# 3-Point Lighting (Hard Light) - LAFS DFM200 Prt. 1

Hey everybody, thanks for joining me again for another FaceTime video. Today I want to talk to you about three-point lighting and I want to talk about what we're thinking about when we're rendering a three-dimensional subject in two-dimensional space like video or film.
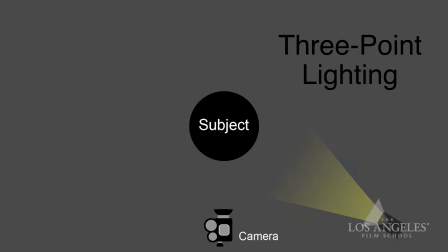Three-point lighting is designed to give us a benchmark or a place to start lighting our subject. Without consideration of what the environment is offering in terms of illumination or what our backgrounds look like behind our subject, three-point lighting just gets us started in lighting the talent
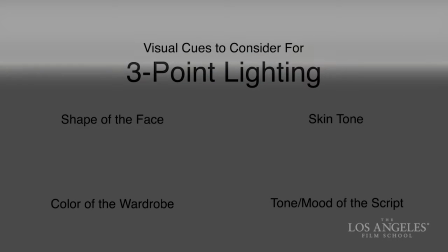and using basic visual clues like the shape of our talent's face, the color of the wardrobe,
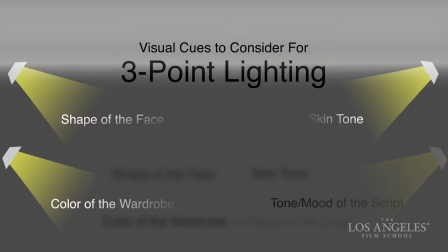skin tone, and also the tone of the script, the scene that we're lighting for. We want to have some idea, we want to render in some way that reinforces the tone of the script, as well as giving pleasing or accurate rendering to our subject. So three-point lighting is the way to render three-dimensional object in two-dimensional space.
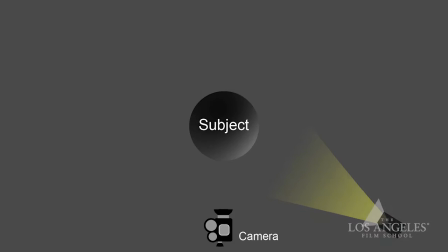And in three-point lighting, we use three fixtures. We've been talking about this in class. A key light, the primary job of the key light is to define the shape, texture, and color of our subject. And it also provides a baseline for exposure for our camera settings.
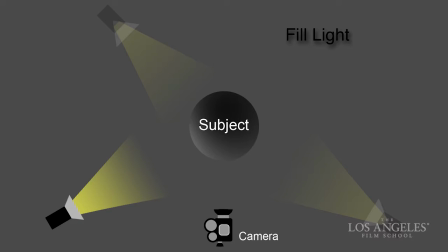The key light, the fill light, the second light in our scenario, which controls the contrast of a situation. If the key light is defining the shape and creating a difference between highlight and shadow, then the fill light as it adjusts contrast is adjusting the density of shadows and then an edge
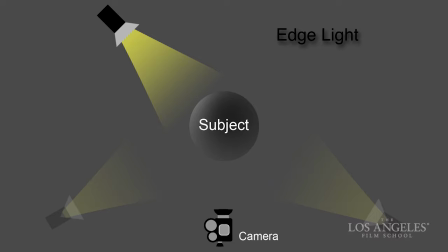light the third light in our three-point lighting scenario is designed to separate our subject from the background so it gives us a little bit of a liner or a little bit of a definition of the profile or the overall shape of the face without affecting any of the overall detail that the key light and the fill light are affecting from the front so what we're going to do right now is a quick hard light demonstration with three lights I I have a 650-watt focusable Fresnel, and I have two 1K lights working in the background. One of them is already on behind Caleb, deep in the background, so that we have at least a little bit of value for you to begin seeing as we build this lighting setup. So what I want to do is I want to establish a key. If I don't know where to start, I'll take a standard textbook key light position, which is 45 degrees off-axis from the camera and slightly above eye level, and we'll add a key light in that position and see what kind of value we get on Kayla.
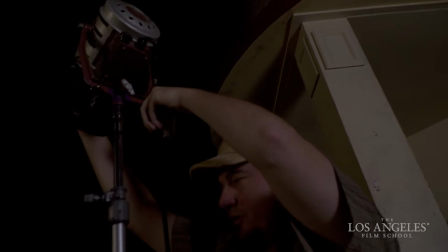Watch your eyes.
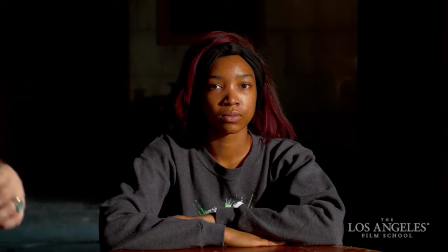So this is 650 watts, focusable fresnel.
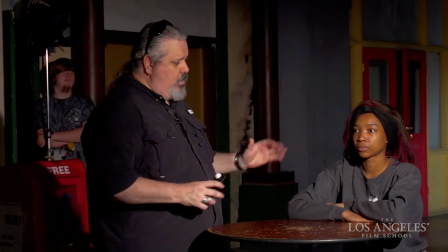Oliver, we have a focusable fresnel in the fixture so we can change the spread of the beam angle of that fixture.
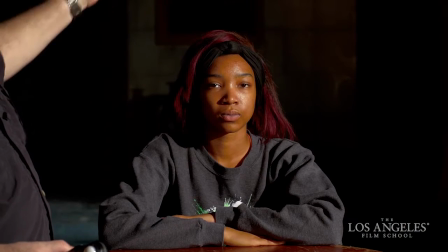Can you show us really quick what it looks like when we spot in and pull it out? Spotty.
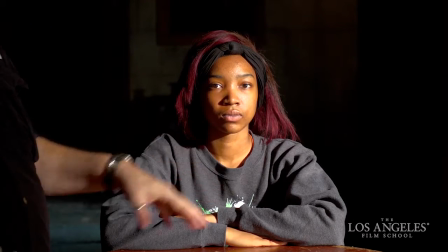Notice how the value increases especially on the high side for the focusable for now.
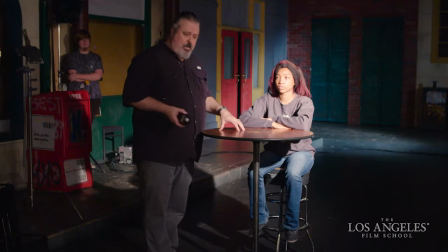If I called for a 650 watt light on the set and it turned out it wasn't bright enough to create exposure or wasn't going to be bright enough for what I knew the overall lighting scheme was going to require I could spot that light and get a little extra intensity out of it
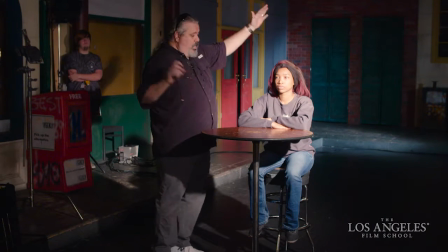but what I sacrifice is coverage in the overall scheme of things I've
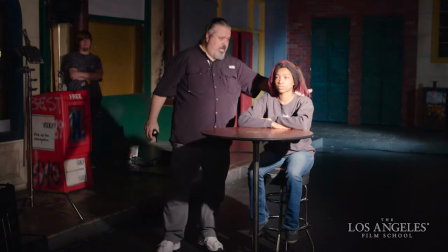narrowed the beam angle on the 650 so it's pretty much located topically right around Kayla's head and shoulders.
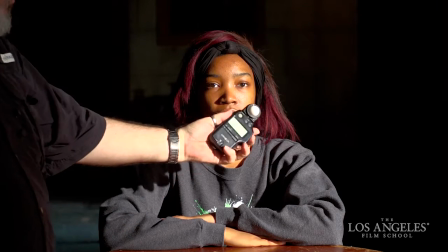But I don't think we need to spot it at this point, I think we can flood it out. And I'm going to check with my light meter, that's good.
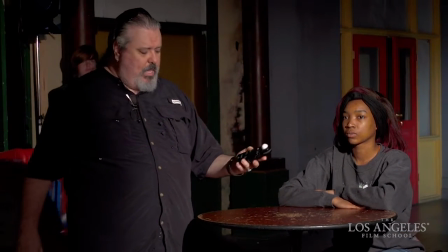Full flood. Thank you sir. I'm going to check with my light meter and my light meter is telling me at ISO 800 at 24 frames a second that that key light represents a 5-6.5 and that's the setting for our lens. Okay, five, six and a half might be too bright, might not be bright enough.